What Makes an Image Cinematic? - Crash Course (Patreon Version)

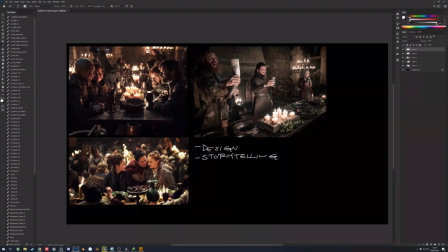Yeah, so what makes an image cinematic? I think from my experience,
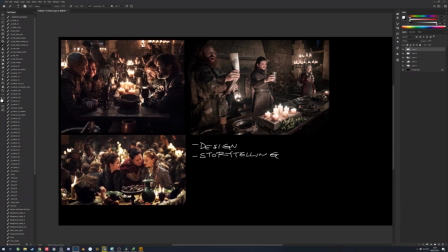what really makes an image cinematic comes down to two aspects,
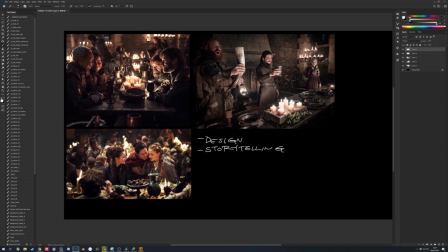as you can see written down here, and those two are
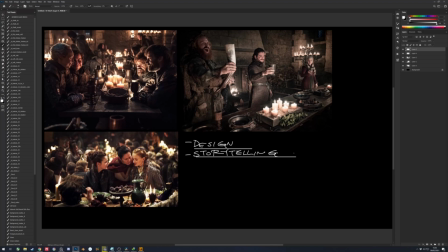design and storytelling. And what do you mean by that?
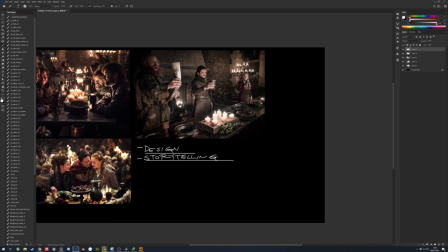So when I say design and storytelling, I mean an image that tells a story through a frame that's carefully sculpted and designed from the most important aspect like lighting and composition,
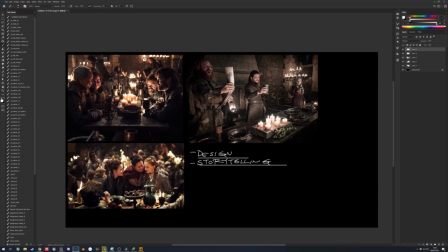see, down to the smallest parts like maybe prop choice and maybe the color of this exact horn that's, Tormund is holding. And yeah, but above all that, I think the most important aspect of it is lighting.
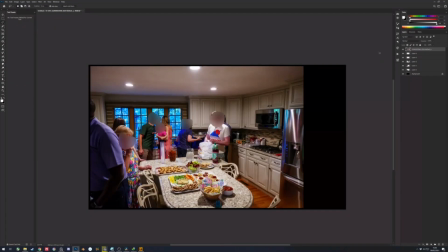All right, so this is a random image that I found on the internet.
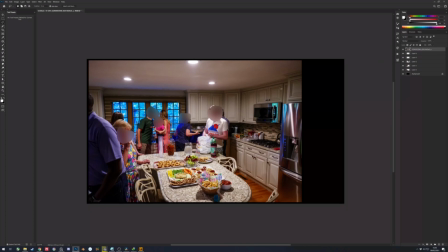Sorry.
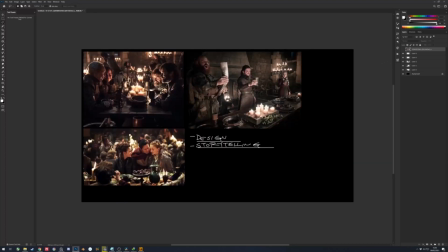As you can see, this image and these images basically the same theme, right?
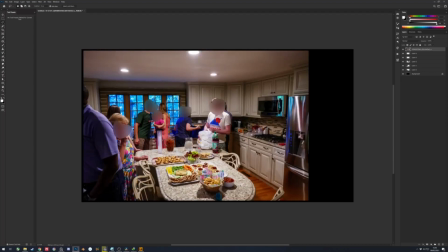It's a party, right? There's food, there's people in it, there's table and everything else.
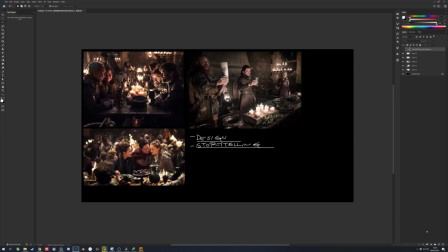But what what makes this, these image cinematic and it's not?
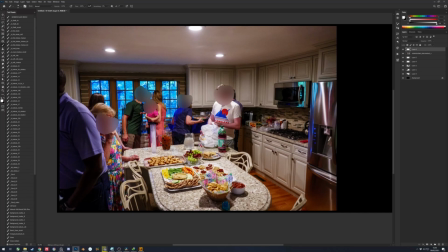Well, the first thing that you can notice is probably the set, probably the time period, probably the actors that's in it, the composition and things like that.
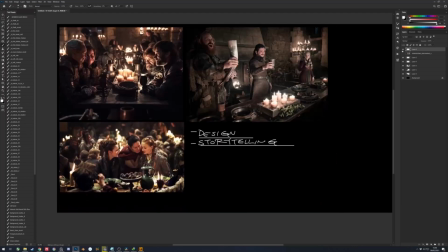But the biggest difference of these two images, I think, is while these are designed,
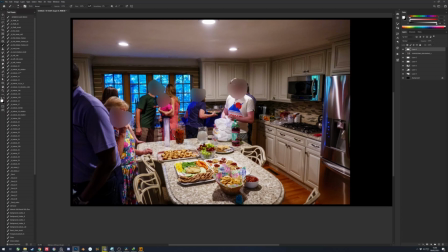carefully designed, this is not. This is just like, a random lighting, a everyday kitchen lighting.
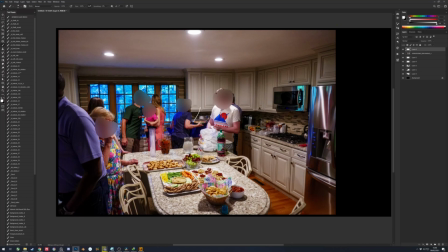Like everything is lit from these lights right here. And it's not cinematic. It's just everyday. It's about uncinematic as it can get because nothing is designed and it's just as it is.
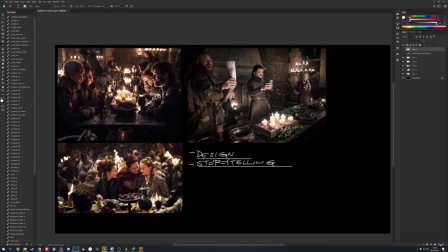While you know, these images are carefully designed.
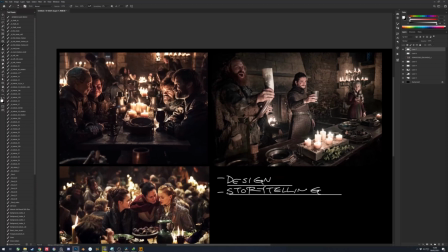Like, for instance, let's look at this, maybe this one, right?
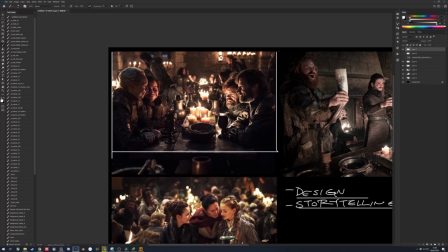So, if you like put a real candle in front of people like this,
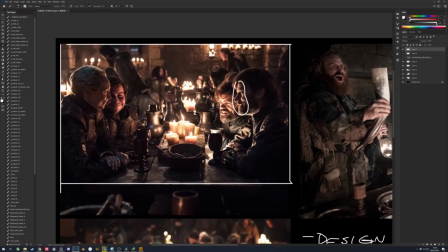it will never produce this, this beautiful rim light that's on their faces, this beautiful lighting here. Why?
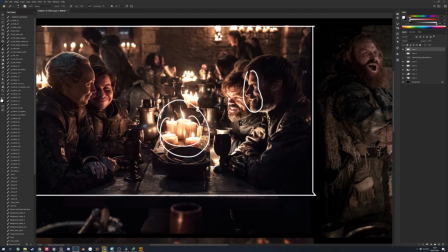Because the light source is not from this candle, but I think they put something here, right?
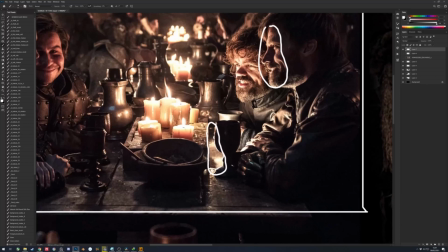Like an LED light that emits light here exactly. So it casts these beautiful lighting.
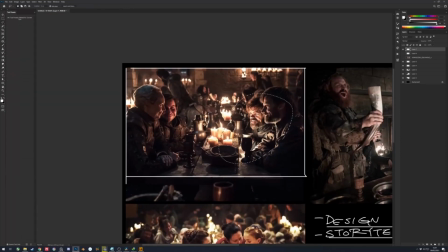So it's not realistic, right? So if you look at it, it's not naturalistic at all.
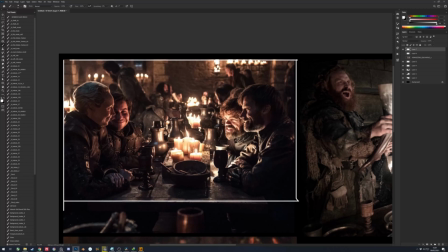Yet it still looks believable. So that's what I mean when I say design, you know? An image that is carefully sculpted to tell a story, not necessarily realistic or naturalistic, but with believability, you know?
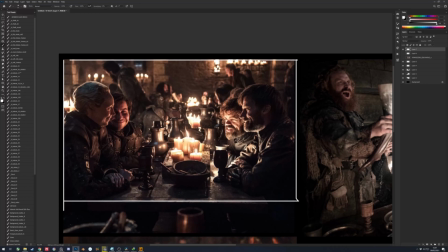It's a realism with a plus, right?
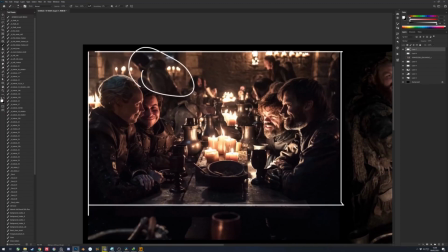Then it's blurred because the focal point are these people.
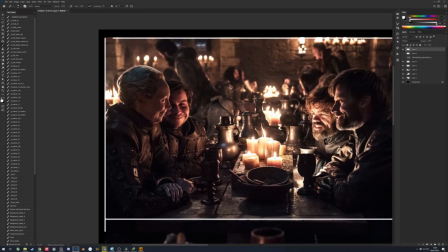And here you can see that there's also this cool lighting on Brienne's hair.
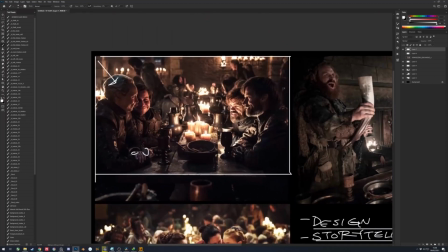There's also this, some cool lighting here, cool reflection here.
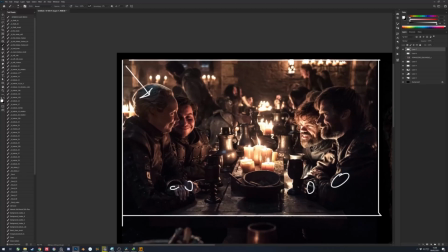It could be from the window, but you don't care because your brain registers it as the window.
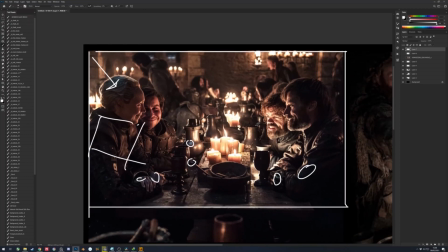It's probably another LED light behind, cold, just to balance, the cold.
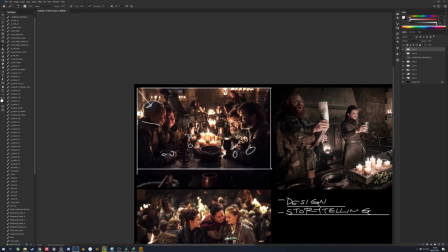I mean the warm lighting that's happening around, and also to sculpt the shapes, right?
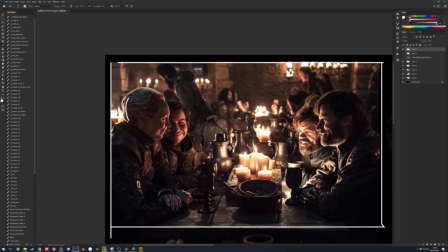So again, this beautiful rim light on Brienne's hair.
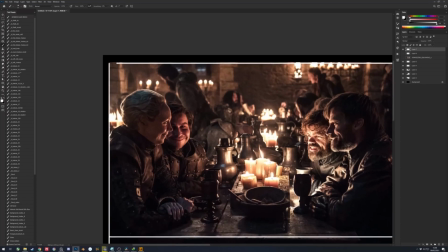It it cannot be from this candle because it
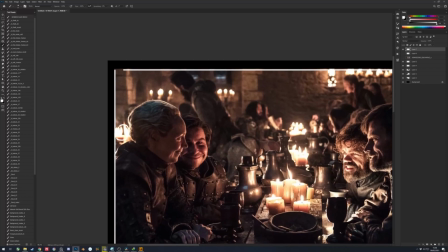for it to be from these candles, the candles needs to be, the size of a bonfire or something.
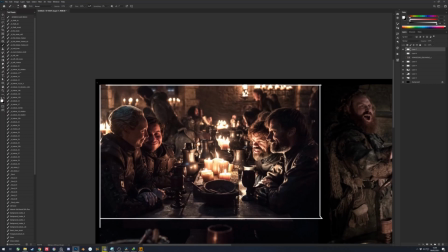While these rim lights are really strong, probably from, another light rig that's around here, the cast light here.
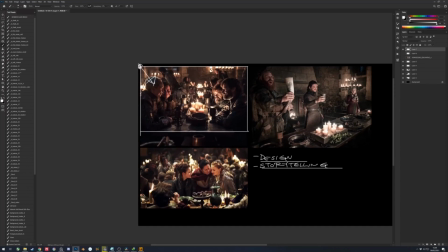So designed, right? Designed, not designed, uncinematic.
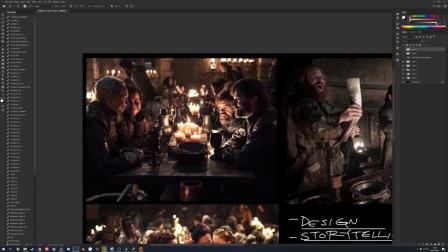So that's about lighting. And then if we look at the composition,
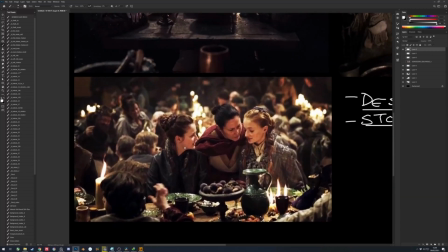like this one, for instance,
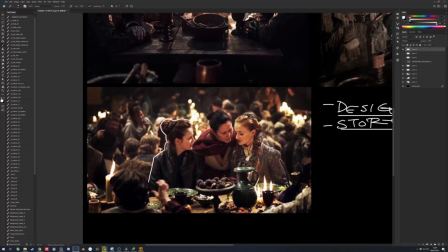you can see that there's a beautiful silhouette of three people that's created by focusing this this big shape and then putting everything that's other than this out of focus,
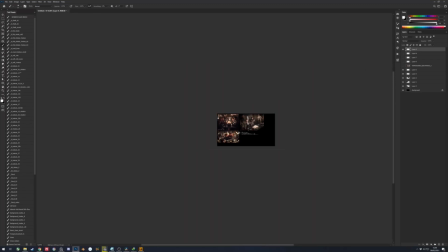right? So you can see even from this level of zoom that it's really clear.
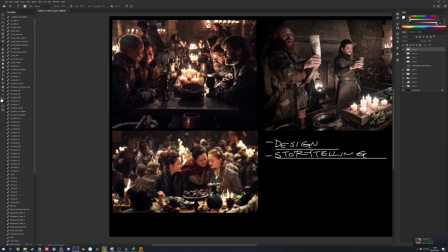Although the value change is, not as dramatic as this one, for instance.
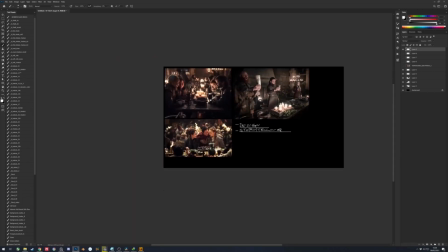Like there's a really clear value. The shape is still clear with this one.
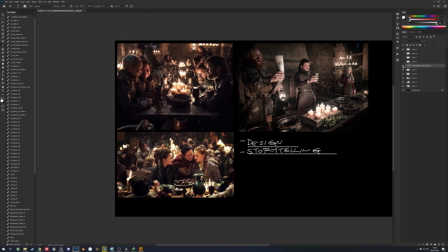So to compare it with this one, again, uncinematic because the composition is all over the place.
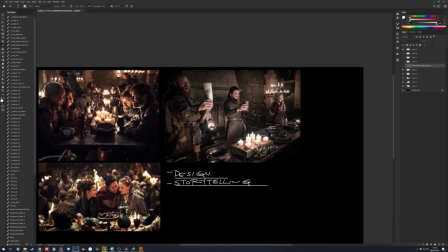While this is really thought out, really beautiful composition. But this also, you can see Jon Snow here in the middle,
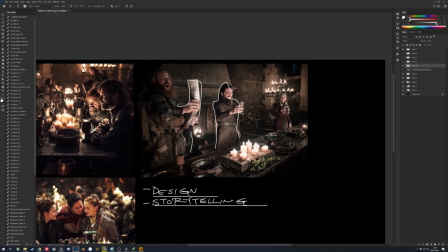like right, like Tormund and Daenerys here.
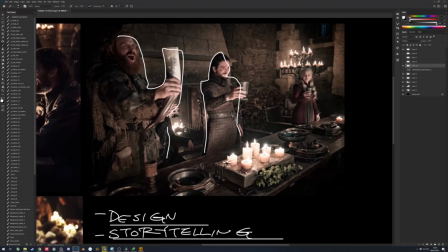There's another candle right here. There's probably another LED light that's lighting Jon Snow here, right?
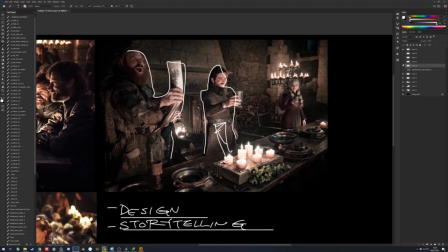And if you notice, the distance between Tormund and Jon Snow is closer than Jon Snow and Daenerys. That's because if you watch Game of Thrones in this exact moment that the people of where's this?
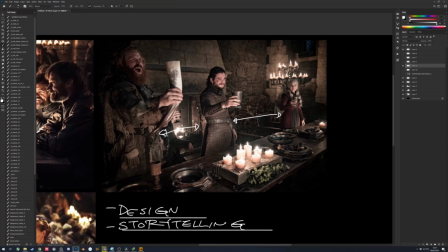I don't know. The Seven Kingdoms. Yeah, this let's just call it the Seven Kingdoms.
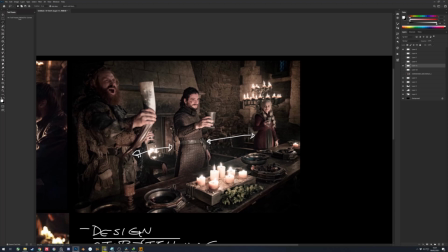The people of Seven Kingdoms, or Winterfell even, cheers for Jon Snow as their king, while Daenerys,
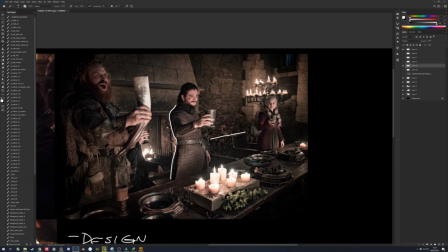with all her glory, she feels like, I don't know, jealous or something like that.
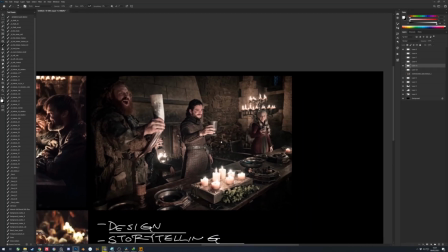So you can you can you can tell that by
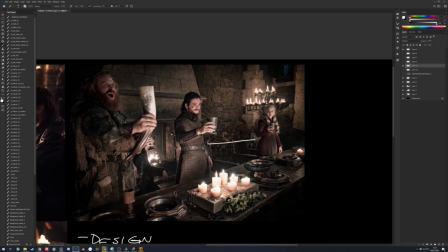you can tell the divide between these two people by just modifying their distance between each other in the frame. That I think that's a powerful way to tell that kind of story.
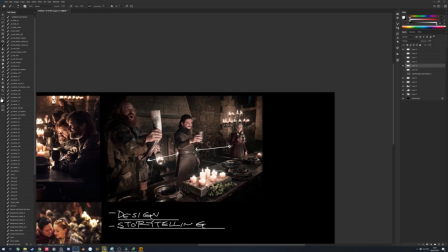So this it's a great frame, right? So you can see that she's kind of alienated
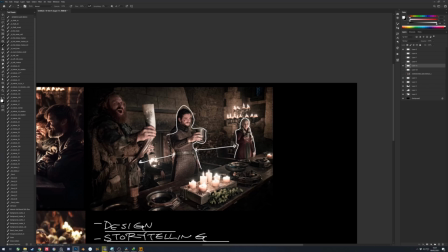by everybody in this frame that's closer together and happy, right?
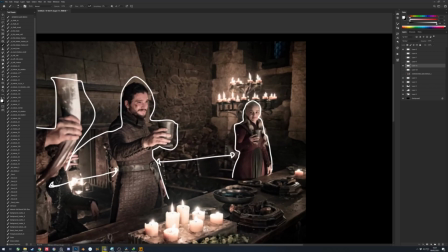Even her body language, she she holds the glass in like a way that's unconfident, while Tormund is like, yeah, here's the glass, man.
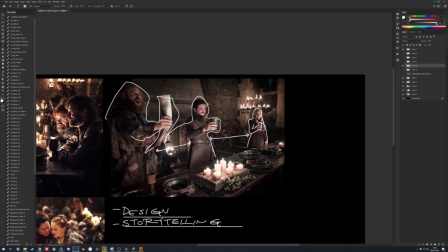Here's the horn. I mean, so yeah, that's design and storytelling.
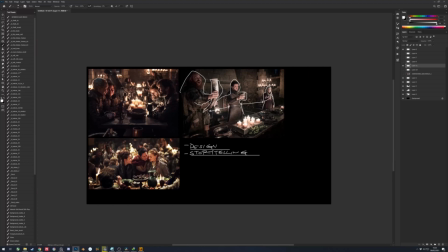What makes an image cinematic?
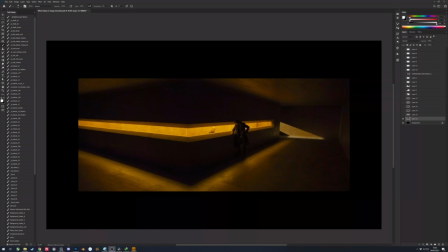So yeah, let's check out more examples to further nail down the point of composition. Also to explain what I mean by simplicity that I mentioned earlier, but I haven't explained yet.